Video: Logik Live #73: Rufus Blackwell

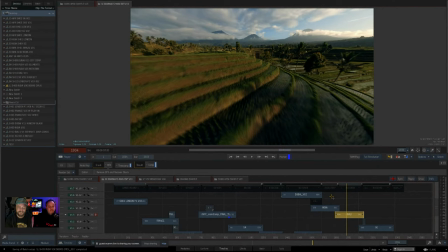And now you've created this loop because every time something has to change you, you, it, you know, it's 15 steps that only you understand and you better hope you don't call in sick or die because no one else will have to you pick it up yeah right exactly and so that's what i
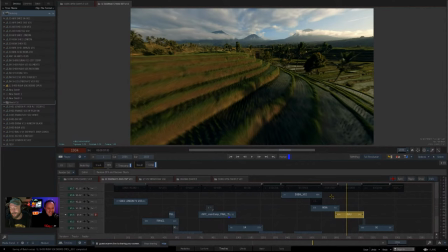was thinking it would be the worst project to hand over to someone else you know completely if you were working you know in a facility or something and you've got covid and you had to hand it over it's just sort of this sort of job that if if you were the person taking
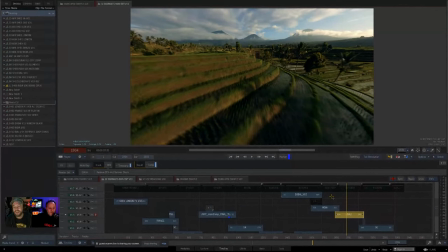over your heart would just sink were you the only uh flame artist working on this yeah yeah wow it was a labor of life um i i fed some stuff out to you know clean up and rota and
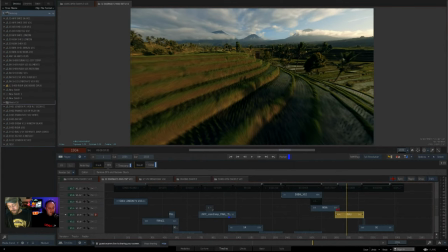stuff like that but yeah basically because you couldn't there wasn't much there wasn't really
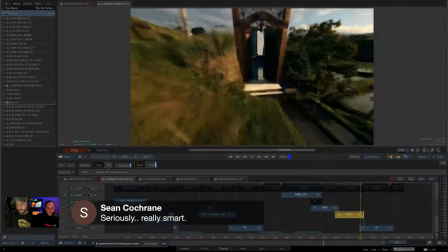any way that you could feed it out um yeah yeah yeah cool so then um then i had to grade
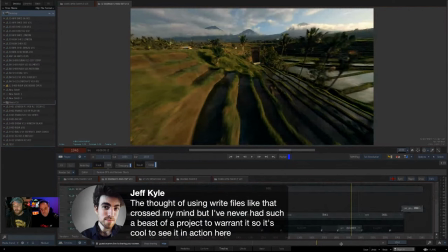so graded this as well i grade quite a few of the spots now which i really enjoy doing so the grade i did in here um you can see all the grades here
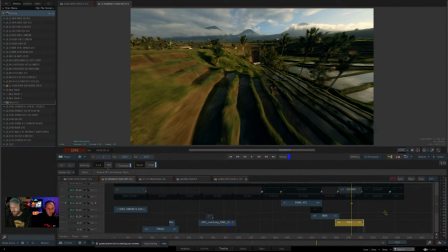so that's why i graded them i was grading each you know it's quite an easy one to grade because it's not like you have to be consistent shot from shot you know the whole point of them is what each one's completely different so you just have to make each one look nice so i graded them all in the timeline i actually quite like grading in aces
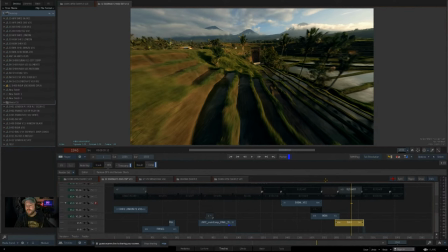because for sort of photographic stuff like this, sorry, in ACES CG in linear, because the light moves around in the way it would if you were putting ND filters over a camera and stuff like that. I know you're supposed to grade in ACES CCT, and that's probably better for more refined work.
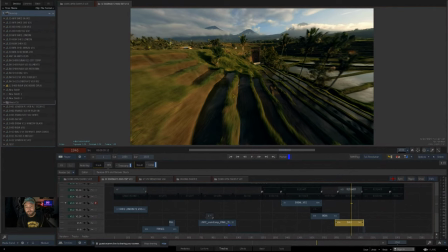But here, I just like the way that the light works like it does in reality. But then I'd also use, I have a really massive collection of creative LUTs that obviously are a bit of a cheat but i quite like so like the lut for bali
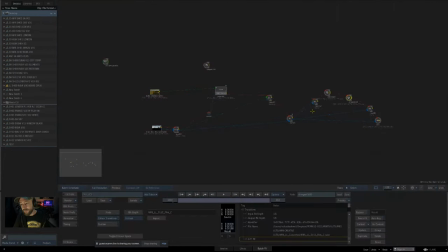you know this is why i like luts that that's what
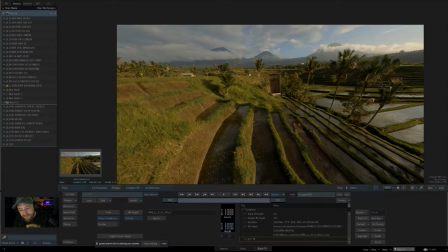i had like horrible browns yellowy greens and it just goes like
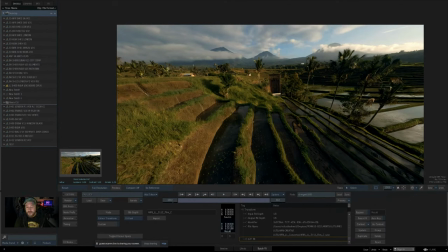that nice brilliant sold um rufus there's a question in the chat
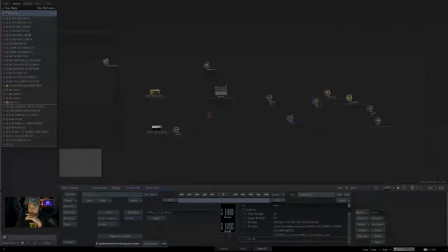here but what what were you using for grading so you said the the luts but then are you using image node color corrector every yeah image no uh no actually i should be more on it with the image no i use the master grade node i use a color corrector and the color warper and i do some things in in um aces cg
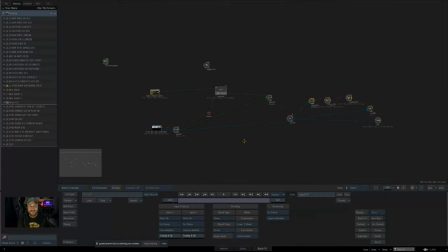some stuff and some stuff in rec 709 like sometimes if i just want to add gamma i just do it in rec 709 because i know what's going to happen basically you know where you know where stand with reg 709 right right and gamma um yeah yeah but yeah i love color warper
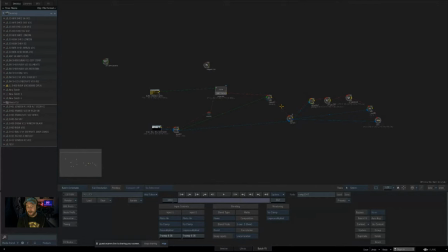um do a lot in that um i mean it's annoying that color warper doesn't really work with aces that with accg that well because we do still love it and yeah it just works but i've sort of been moving more onto the master grade node as well i guess as far as the
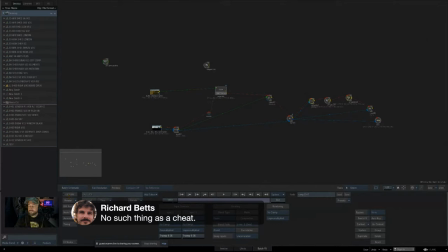luts but this one's easy our friend richard bet says there's no such thing as a cheat so uh yeah exactly you did agree yeah 100
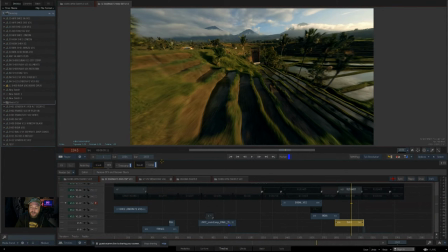um and also what i like about the lutz is that it just gives you a way of quickly going through because with something like india right there's so
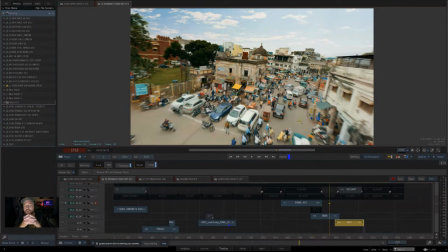many amazing colors going on in there it's hard to just look pinging through loads of lutz um you can you can sort of uh i'll show you how i grade actually here.
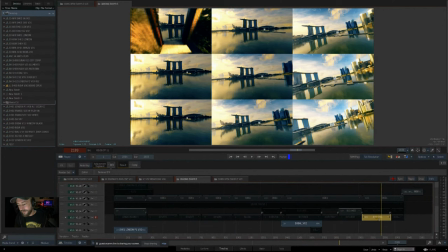So this is a grading example.
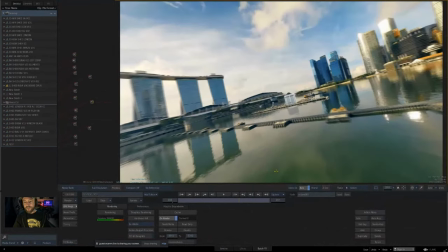So I set up a little, I have a setup like this, right?
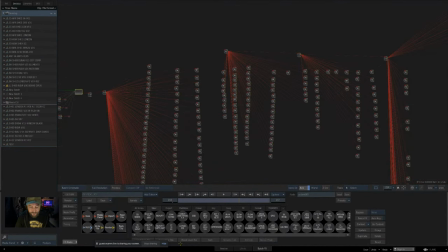This is just one that I keep in my user bin, my very extensive user bin. Oh my God.
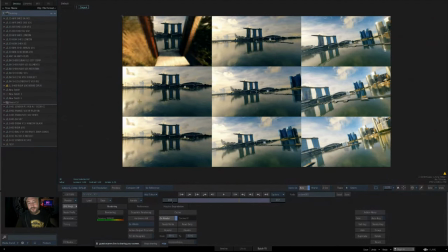So I have this little setup here. This isn't the best example because all the images are quite similar, but I'll go through, I'll pick nine key images, right?
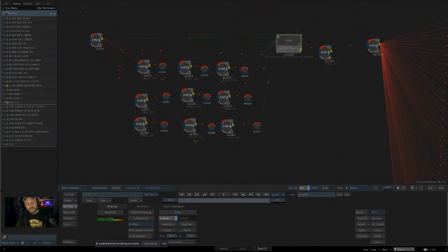So you freeze on frame 101, 123, 1215, you know, all of these different images.